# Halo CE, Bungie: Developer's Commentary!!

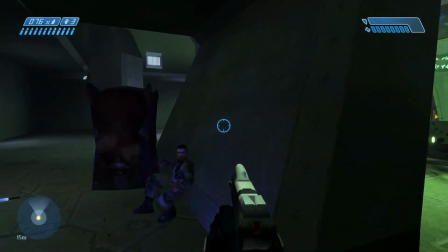[25:01]
Now, the original plan for Crazy Marine was he was actually going to, when you, remember, Marty?
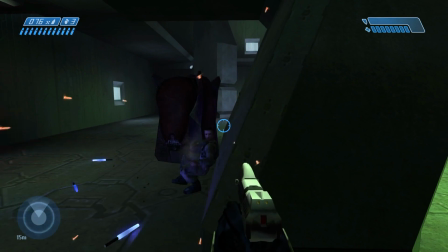[25:08]
We had a fight. I'm not a fight about this. We don't ever fight. No, no, never fight.
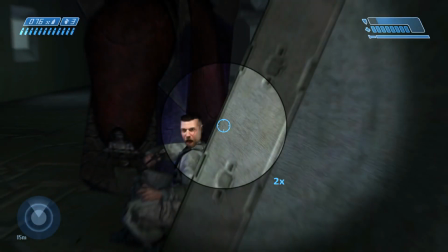[25:11]
Crazy Marine was supposed to stay alive, and then when you walked, however many world units away from him, and we checked to see that you were looking, we were just going to have this big bang,
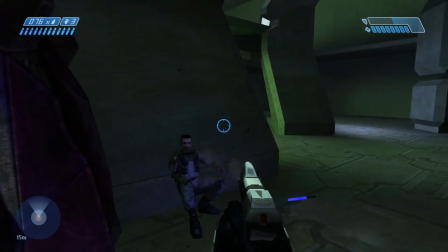[25:20]
right? And you would come back, and you'd be dead on the floor. No, I was fine with that.
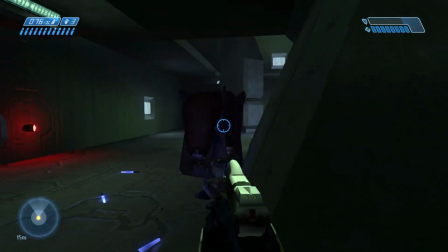[25:25]
The thing, I didn't ever want you to see him kill himself. But I also didn't want all of his lines to be said all in a row.
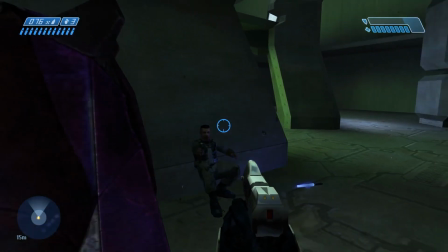[25:32]
They were supposed to be said at different times, but instead, Jamie said, ah, boring. Just have them all said at the same time.
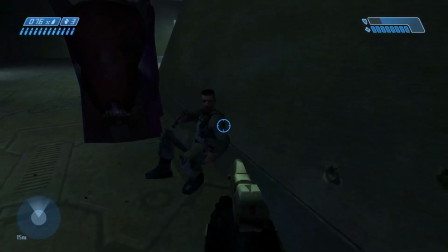[25:40]
Not that we're going to speak bad about Jamie. Well, Marty is focusing on Crazy Marine.
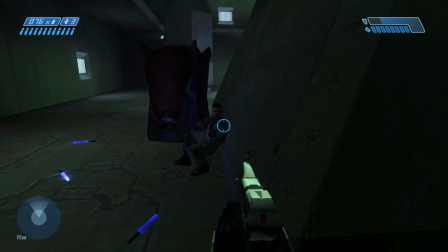[25:46]
Well, I guess... He's got the bottomless clip.
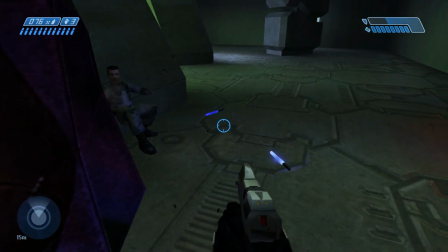[25:52]
Look at those little light sticks. Those were some of the few cool, like the... I remember, who made the big pass on this level at the very end?
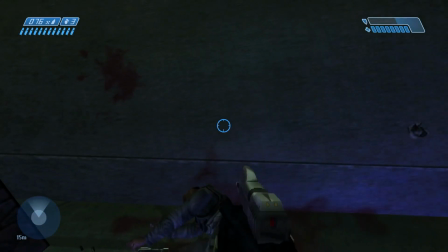[26:00]
Was that Jamie? They just went through and splashed. Jeez, Marty.
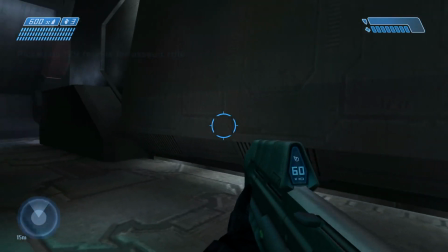[26:04]
Jamie went in and just splashed a whole bunch of blood decals and a whole bunch of crazy, like made these little covenant barricades and really did some awesome stuff.
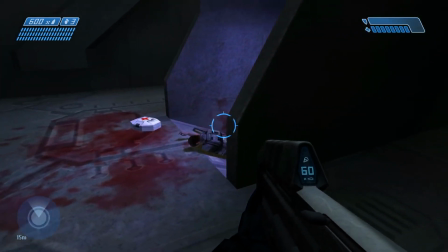[26:13]
Coming down the elevator and seeing the blood all over the walls. Right. Notice how the music takes you down this hallway.
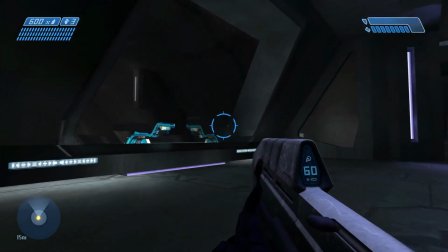[26:20]
Of course, I'm going as slow as I possibly can. Yeah, notice how Marty is exactly running everywhere perfectly to maximize the effect of the music.
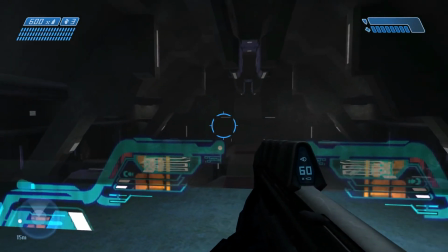[26:27]
I'm looking in. What is that? You know what, Marty? This music takes me other places, too.
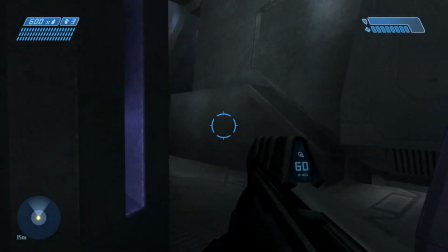[26:32]
It takes me to some real special, special happy places deep inside my heart.
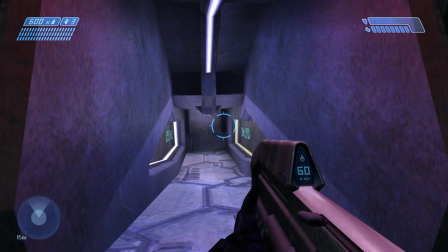[26:37]
Good. And then we go down this. You see, I'm being real cautious. Because every player walks this slowly.
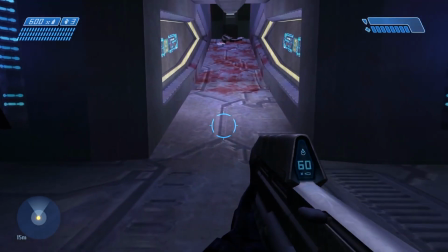[26:44]
They should. In this level, they should be kind of freaked out. That's what I was saying. Look at the blood, the thing. It's scary.
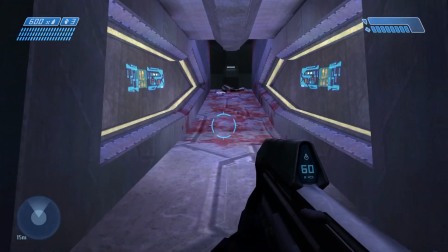[26:50]
I'm looking left. Wait, what's to the right? hmm a trigger volume
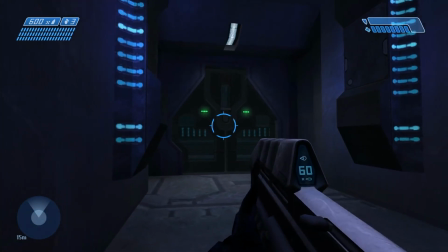[26:55]
yeah the idea that knowing something horrible happened and going
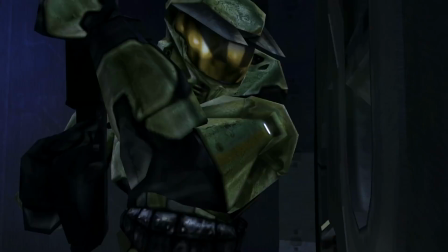[27:01]
into the very room where it happened yes but not knowing that's where it happened until you listen to the yes
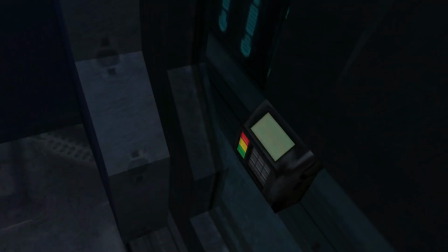[27:06]
video see this is cool about this yeah but somebody needs to explain to me
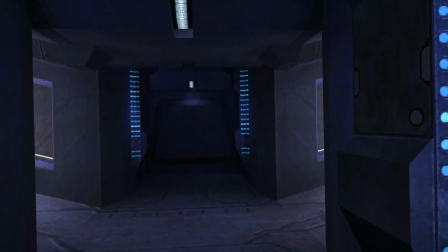[27:11]
yeah why why does the
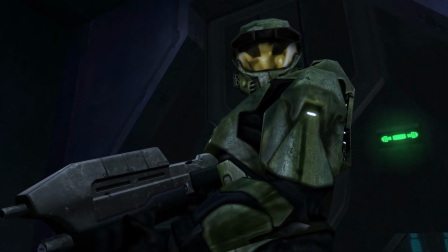[27:17]
master chief put this little video playback chip in his head and it makes these
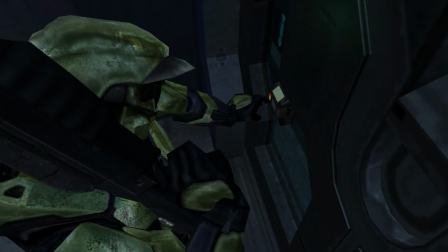[27:22]
fast forward noises like some old vcr tape i'm not quite sure but why does every time
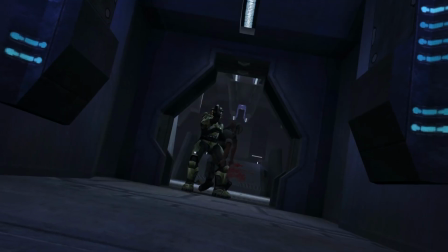[27:27]
that someone talks on the radio in halo does it make that he's just having improved radio communications
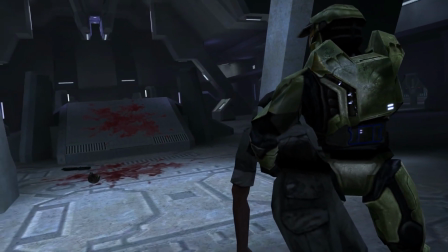[27:33]
500 years in the future i think it's the same already been improved actually in the present yeah
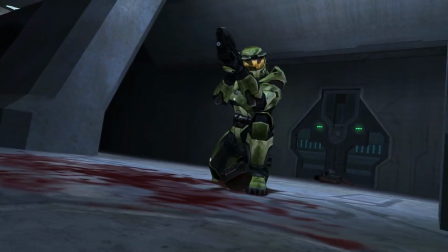[27:41]
this was uh that's because real weapons 500 years from the future are going to be totally boring as
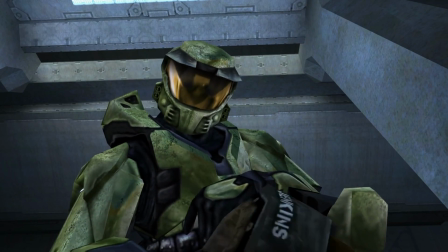[27:46]
rob mcleese likes to say yes a weapon 500 years in the future is going to be a
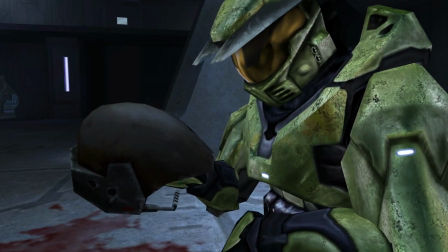[27:51]
glass of water and you drink it and all your enemies die and i think we probably got to that point like
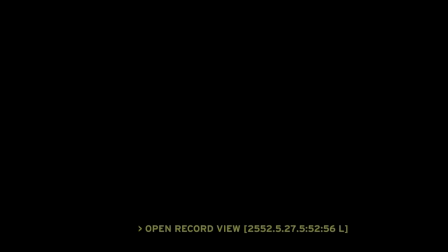[27:58]
300 years in the future and then we decided to go back to fun guns fun guns private jenkins remember
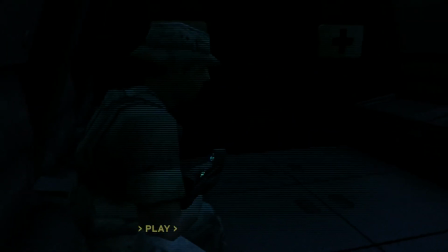[28:15]
i wanted you to license an actual What were we going to license? Magic carpet ride. Peanut black. Oh, that's right. Rot rolling stones. Instead, this is an O'Donnell Salvatore original rock and roll something.
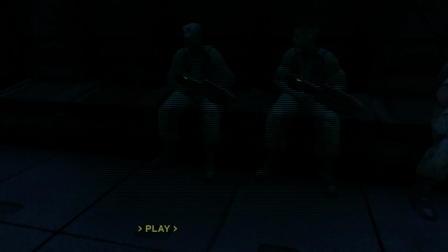[28:32]
Oh, you know, Mendoza was cool. I liked him. With Lorraine? Lorraine McLeese? Oh yeah, she was the dropship pilot.
He looks clear.
Excellent.
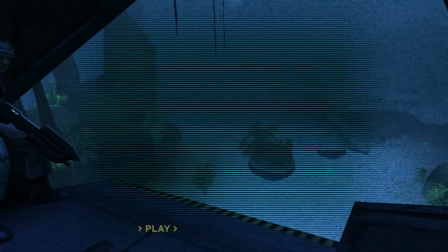[28:44]
Lorraine. And again, this is the only time I shot out the back, well, when I wasn't shooting out the back of the pelican, it's because the pelican, because it was all a playback, which was vibrating like a b**** in the trees, and they kept, like, cutting through the bay and stabbing people in the head.
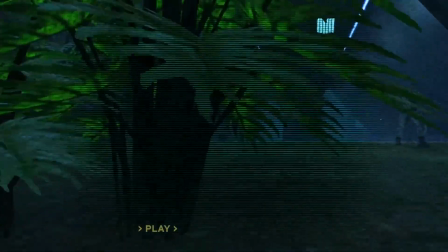[28:59]
That was horrible. And then I think Chris Barrett put that bush there right at the very end,
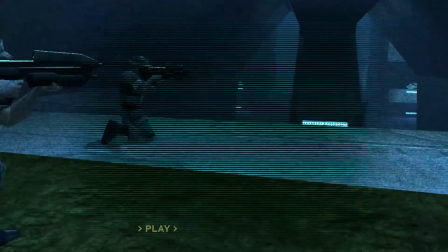[29:04]
or not to blame Chris if he didn't do it, but the magic bush that was never there before when I made all the playbacks.
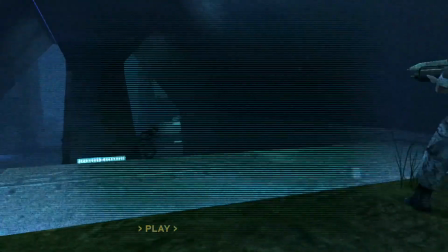[29:09]
No, let's blame Chris. That's more fun. Yes.